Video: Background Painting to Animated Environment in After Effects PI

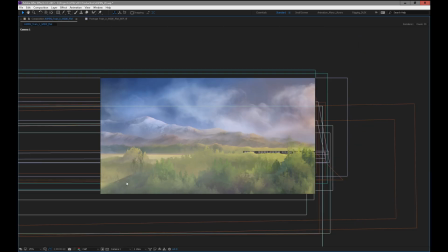[80:04]
So that's the stuff we'll add later. And there's a couple like ugly areas, like that line right there is pretty ugly.
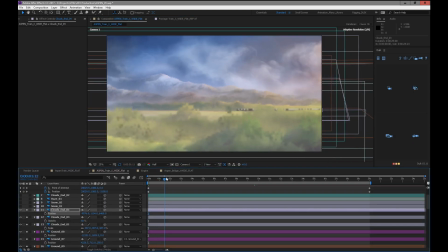[80:10]
I hate it. So we'll have to like fog that away or mush it up. Something I can probably do is I can go back into the Photoshop file and just blur up that edge a little bit.
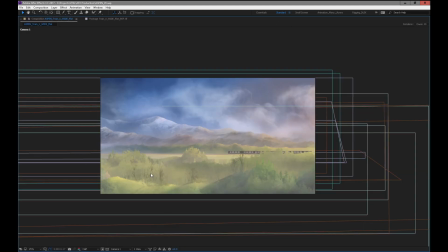[80:21]
But I'm not going to do that until we've sort of looked at the whole scene and gotten a sense of how the movement's working
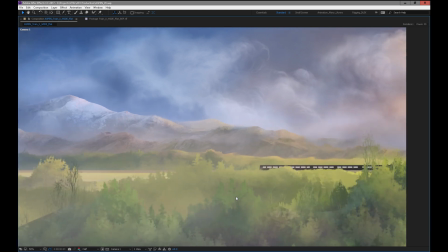[80:28]
and what really sticks out as being ugly, you know, and we, you know, where we need some hard and soft edges.
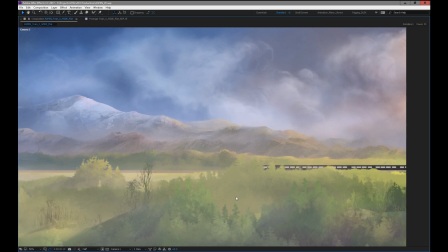[80:38]
Like this green here, I'm already in this foreground is really acidically green.
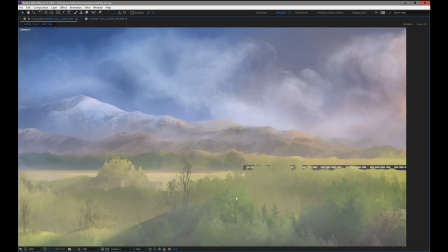[80:43]
It's like kind of a cool lime green sitting on top of this like reddish color. So I might want to push that green down a little bit. I'm not sure.
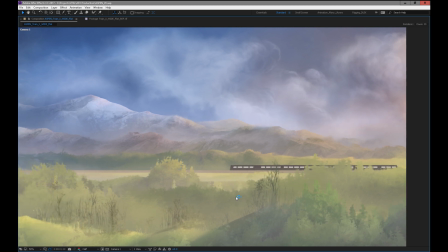[80:53]
The palette's a bit of a mess right now because everything was designed to flow from right to left in the color scheme.
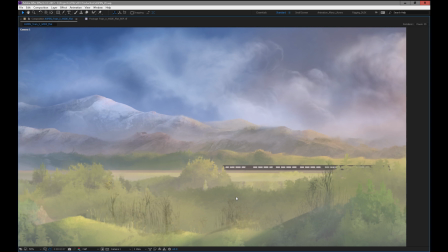[81:01]
So we'll have to manage that, and that's going to be a bit tricky to try to make that work.
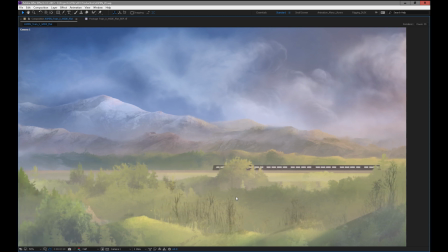[81:10]
And I mean, you can do a lot in color correction, but the values have to be right. And right now the values are a little bit all over the map.
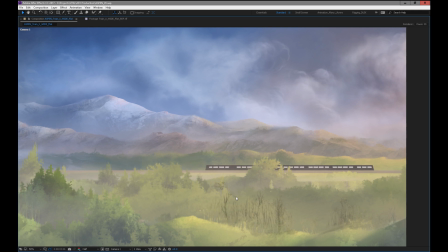[81:18]
Generally, I mean, there's some like general spaces. We'll see.
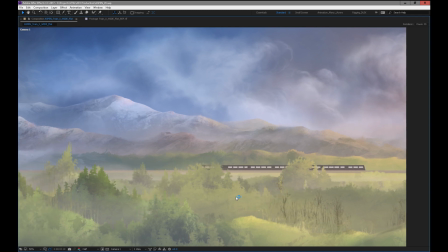[81:28]
Like I definitely, this area right now is really high key.
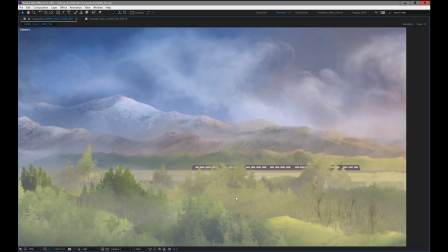[81:32]
The fog is probably pushing everything, so the contrast levels are really low.
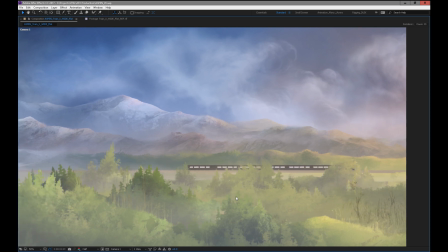[81:37]
So that'll be one of my goals, is to get a little more contrast in the scene, get some foreground objects in there.
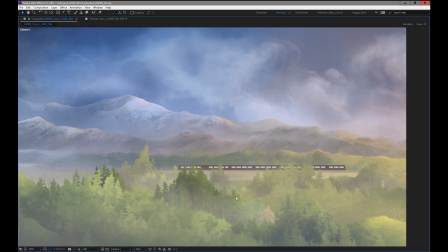[81:44]
So I'm going to take some foreground objects that I have from other scenes and throw them in. And hopefully that'll help to start fleshing the scene out a bit.
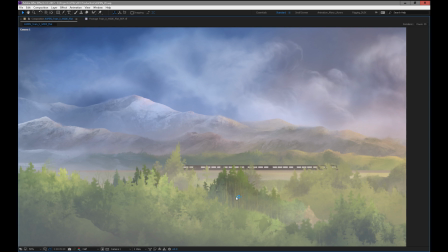[81:53]
I can't put too much time into this scene, so I probably can put in another round of an hour and a half, 2 hours to polish it up.
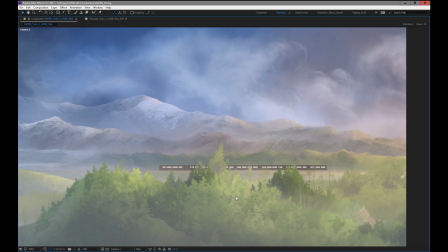[82:03]
And hopefully that should be enough. I will also be putting on enabling motion blur for it, so when we're actually moving,
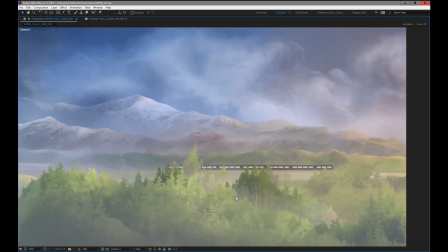[82:14]
things go by pretty fast. It's kind of looking cool.
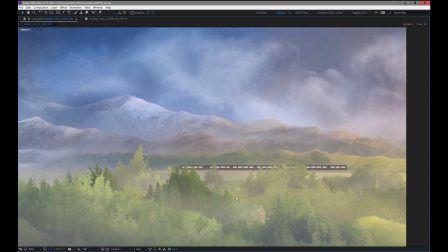[82:19]
Like, it's nice once it moves. It doesn't look as good when it's not moving, that's for sure. But once it's moving, it's not so bad.
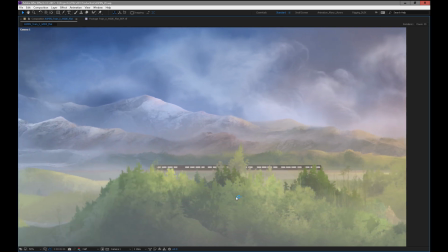[82:27]
So that is one of the reasons I usually do a RAM preview and stuff like that.
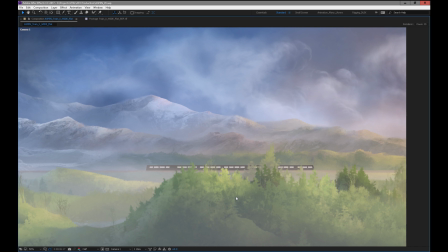[82:33]
Like, once everything's going, you get a different feel for things.
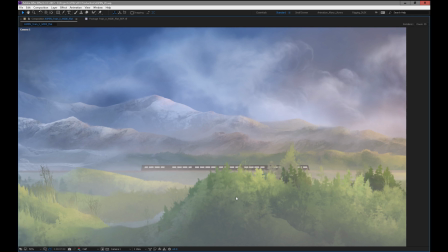[82:37]
So, but I do think I do need to work on some of the depth and some of the contrast and stuff like that
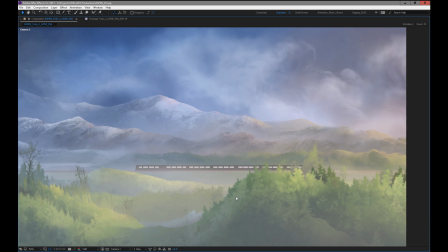[82:45]
to make the scene really pop.
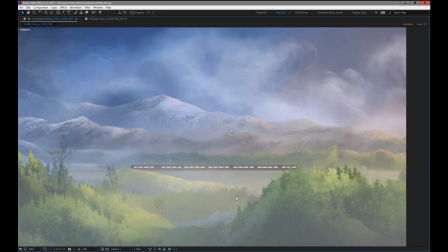[82:47]
And then we'll add some lighting, additional lighting and things like that to help sculpt the scene a little bit further.
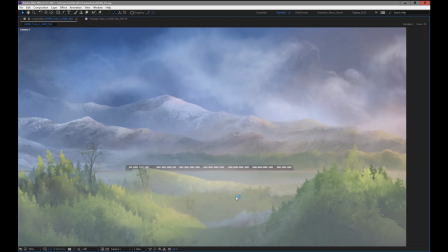[82:57]
So this is the first pass.
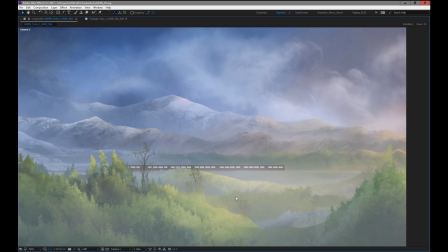[83:05]
Okay, I really have to leave soon, so I'm just going to let this hopefully finish.
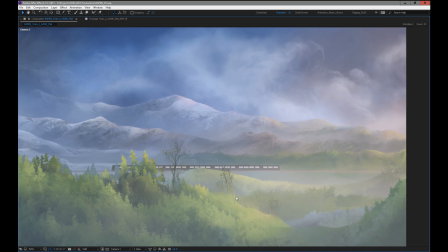[83:10]
I'd say for a first pass, though, it's working pretty well. Pretty happy with it.
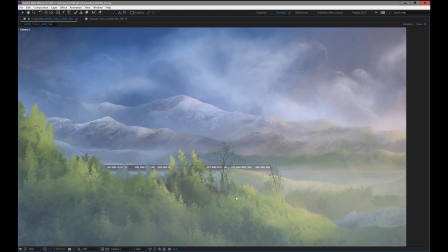[83:19]
It usually really comes together in the last 25%. So I'd say right now we're at like 60% finished.
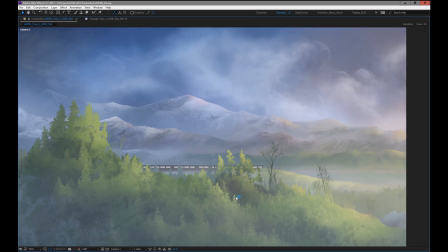[83:27]
So the last little bit. And then, you know, there's that whole area where I can spend,
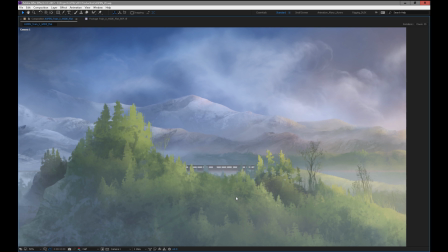[83:35]
you know, 5 or 6 hours tweaking, adding, you know, polishing.
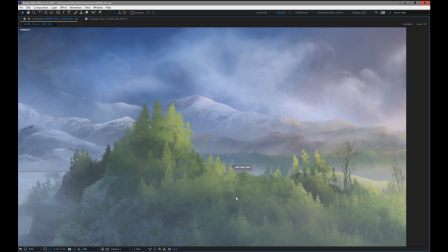[83:42]
I got to be really careful of that. That's where I end up losing most of my time sometimes, is getting caught up in that process of really refining.
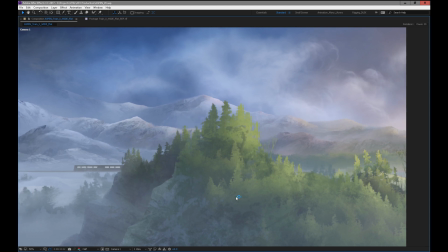[83:54]
I do it really bad with character stuff, like, because I will over rig characters or like make them too articulate for what they're going to be in.
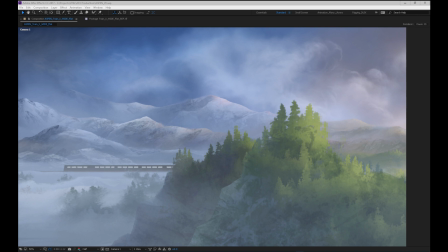[84:07]
Okay, so I guess while that's previewing, I'm just going to take a look back at the animatic.